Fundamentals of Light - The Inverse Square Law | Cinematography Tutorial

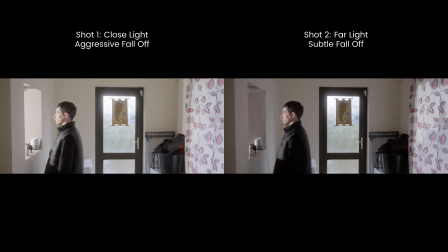In shot one the light is close to the subject so again the fall off is in the aggressive zone so
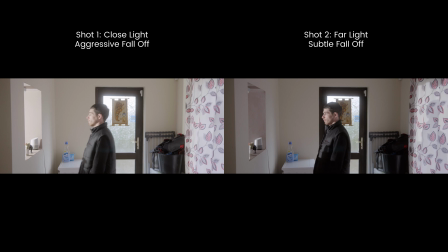as our subject moves closer to the light source the exposure on their face increases greatly.
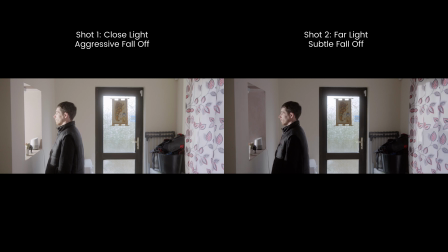In shot two I pushed the light further back and I turned up the intensity to match the exposure on the subject at their first position.
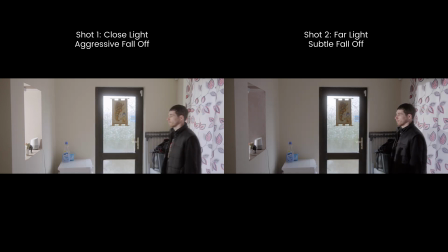Of course the scene looks entirely different because of the change in the fall off,
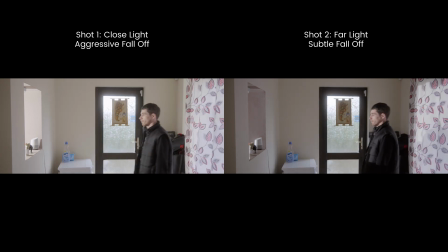but what I really want to focus on in this example is the subject's face.
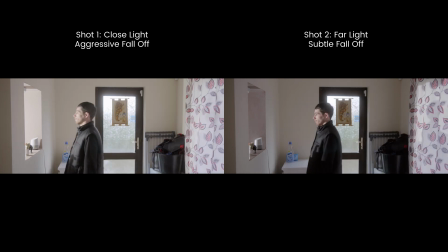Now as they move closer to the light the increase of exposure isn't as great.
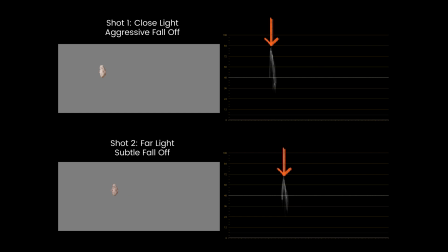Looking at the waveform you can see when the light is close and we are in the aggressive fall off zone we go from a peak brightness of roughly 60 IRE to a little under 84 IRE. When we push the light back and place ourselves in the subtle zone of the fall off
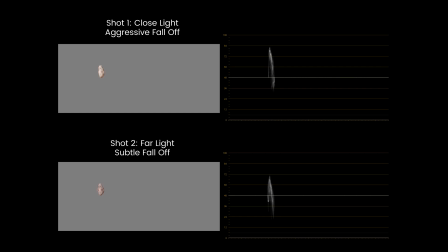we go from 60 IRE to roughly only 70 IRE.
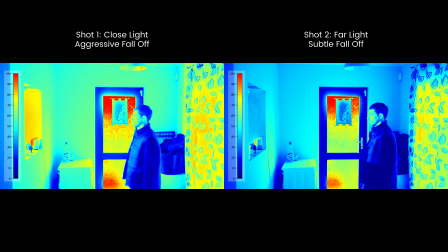And here is a false color version for good measure.
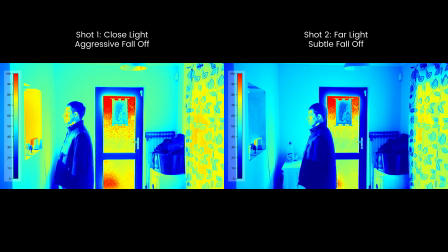So with that all said and done I want to be crystal clear that no one is expecting you to show up the set with a measuring tape and a calculator and to start just blasting through equations. Again the simple key takeaway here is the closer the light the more aggressive the fall off and the further the light the more subtle the fall off. Just keep that in mind going forward and enjoy having that next level of control over your lighting. And that's all for today as always I hope you found this tutorial helpful that I missed something that should have been covered here? Let me know in the comments so I can cover it in the future. My name is Lee Dalton, this is Film Resolve, thanks for watching and I will see you in the next video.